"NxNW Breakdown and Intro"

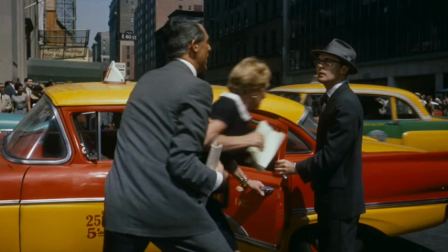(4:03)
For example, when he tricks a bystander out of a cab, it's not just a clever joke and a clever way to get somewhere more quickly. He's also revealing that he is willing to play act and lie to get what he wants.
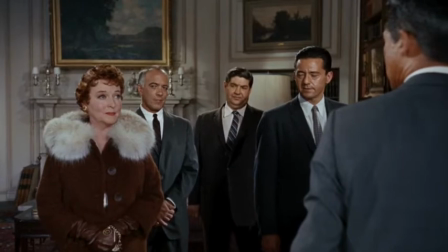(4:18)
This is going to be important because later on his mother is not going to believe him when he protests that he was kidnapped. This is also important because it speaks to the deeper theme of play acting that comes up again and again in the movie.
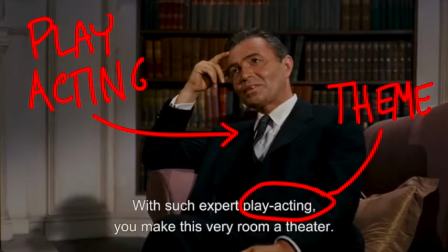(4:32)
Eve play acts, Van Damme play acts, Thornhill pretends to be Kaplan,
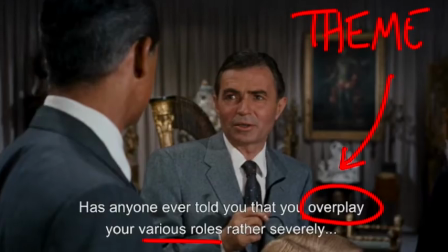(4:38)
and he's accused of play acting when he tries to be himself.
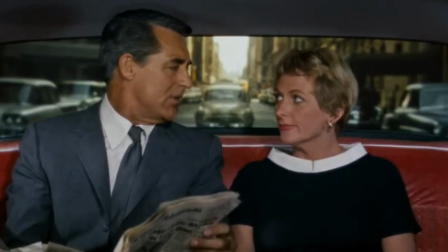(4:42)
So Thornhill is introduced as someone who is charming but less than perfectly honest,
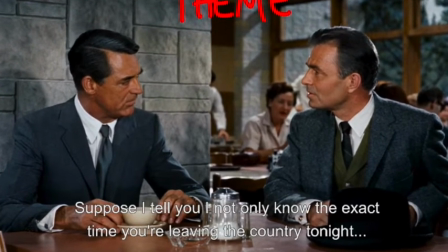(4:47)
and we understand that it is his ability to play act that will allow him to survive the ordeals that are to come. So sequence one begins with this scene of rapid-fire exposition that sets up the character's status quo. This is his ordinary world. This is his day-to-day.
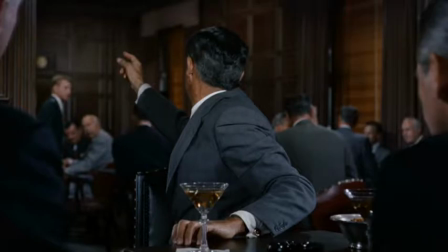(5:06)
And then minor miscommunication and a case of mistaken identity leads to the point of attack.
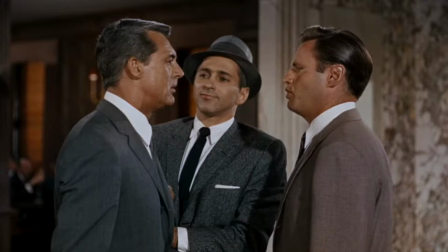(5:12)
The moment that Kaplan's life is first interrupted by that problem that will lead to the main tension of the rest of the movie.
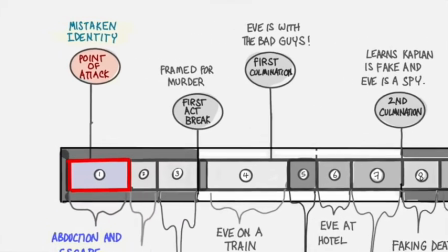(5:21)
This is our first major plot point, and it's actually occurring much sooner than it does in most stories. So as Roger Thornhill is taken away, he immediately tries jumping for the door.
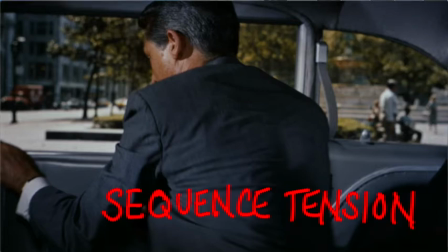(5:34)
This sets the tension we're going to feel throughout the rest of the sequence, which is, will he be able to escape or not?
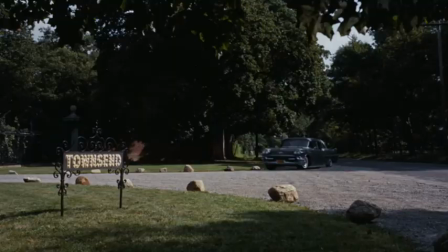(5:42)
But after that, the tempo slows down. There's that long drive towards Townsend's mansion.
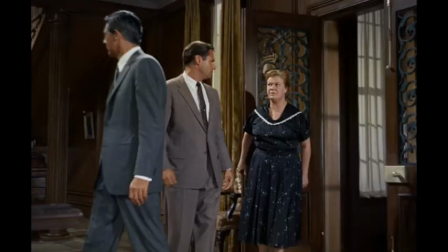(5:49)
There's the slow walk up the stairs, the lingering in the entranceway, and Thornhill is made to wait in the office. All of these are scenes of preparation, and scenes of preparation are meant to build anticipation
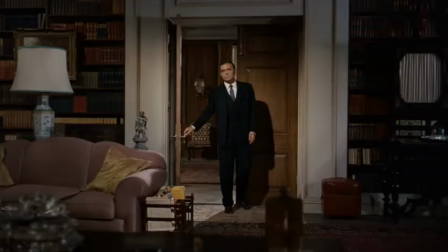(6:06)
as we wonder, who is this guy who has abducted him, and to give special emphasis to the eventual big entrance of the villain. A bunch of different tools are used in this scene. An activity is anything that a character does in a scene that isn't tied specifically to an objective that the audience actually cares about.
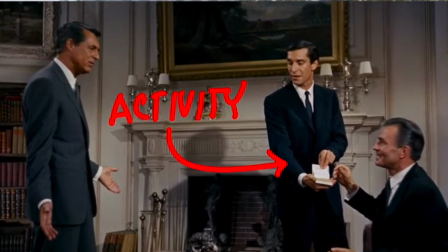(6:24)
However, look at the way Leonard offers a cigarette to his boss. Everything you need to know about their relationship is somehow embodied in that gesture.
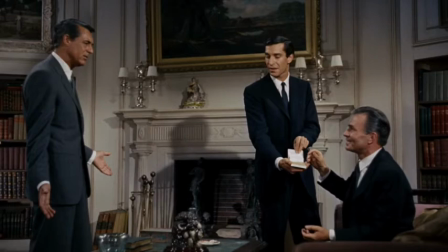(6:33)
Meanwhile, Thornhill is indignantly proclaiming who he really is, giving us more exposition. And this is a strategy of burying exposition in conflict, where people have reasons for speaking the facts out loud.
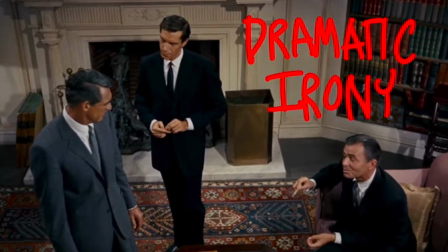(6:47)
The whole scene is our first encounter with something that will be repeated again and again and again throughout the film, and that's dramatic irony. We know that Thornhill is telling the truth, but the antagonists do not know that. In fact, Thornhill is saying exactly what Kaplan would be saying if Kaplan really existed.
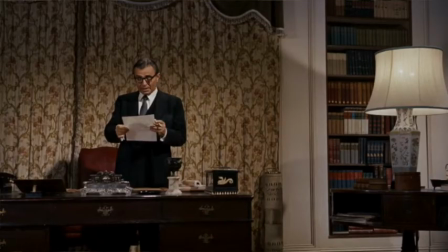(7:08)
When the antagonist reads Kaplan's itinerary out loud,
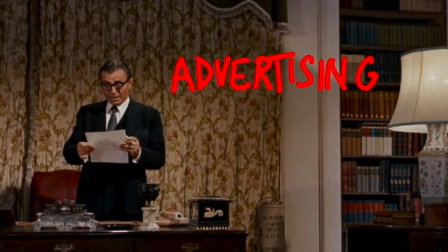(7:12)
he's actually advertising every single stop that Thornhill will make in subsequent scenes. And that's what advertising is for. It is to constantly direct the audience's attention towards the future and things that are going to come next.
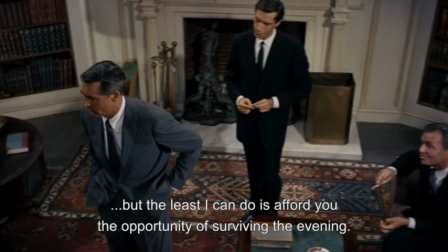(7:26)
So when the antagonist says he's giving him the opportunity to survive the evening, he is advertising, as well as raising the stakes, because now Thornhill isn't just worried about getting to the theater on time, he's worried about living or dying.
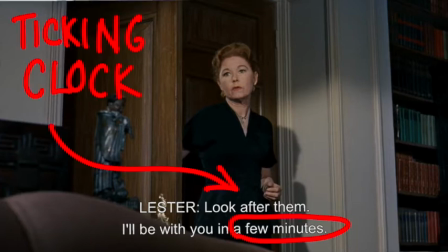(7:42)
In this sense, Mrs. Townsend is not so much announcing dinner as she is advertising how many minutes Thornhill has to live. If you, as a writer or a filmmaker, want your audience to feel empathy for your main character, it's not enough to just have bad things happen to them. They have to do something about it.
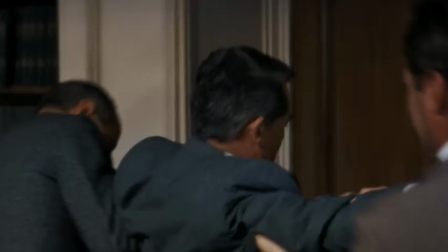(8:01)
They have to try to escape. They have to struggle.
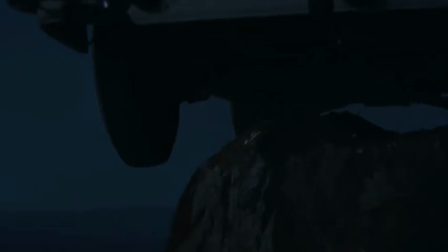(8:05)
They have to, at the last minute, show some sort of unsuspected resilience and then get away.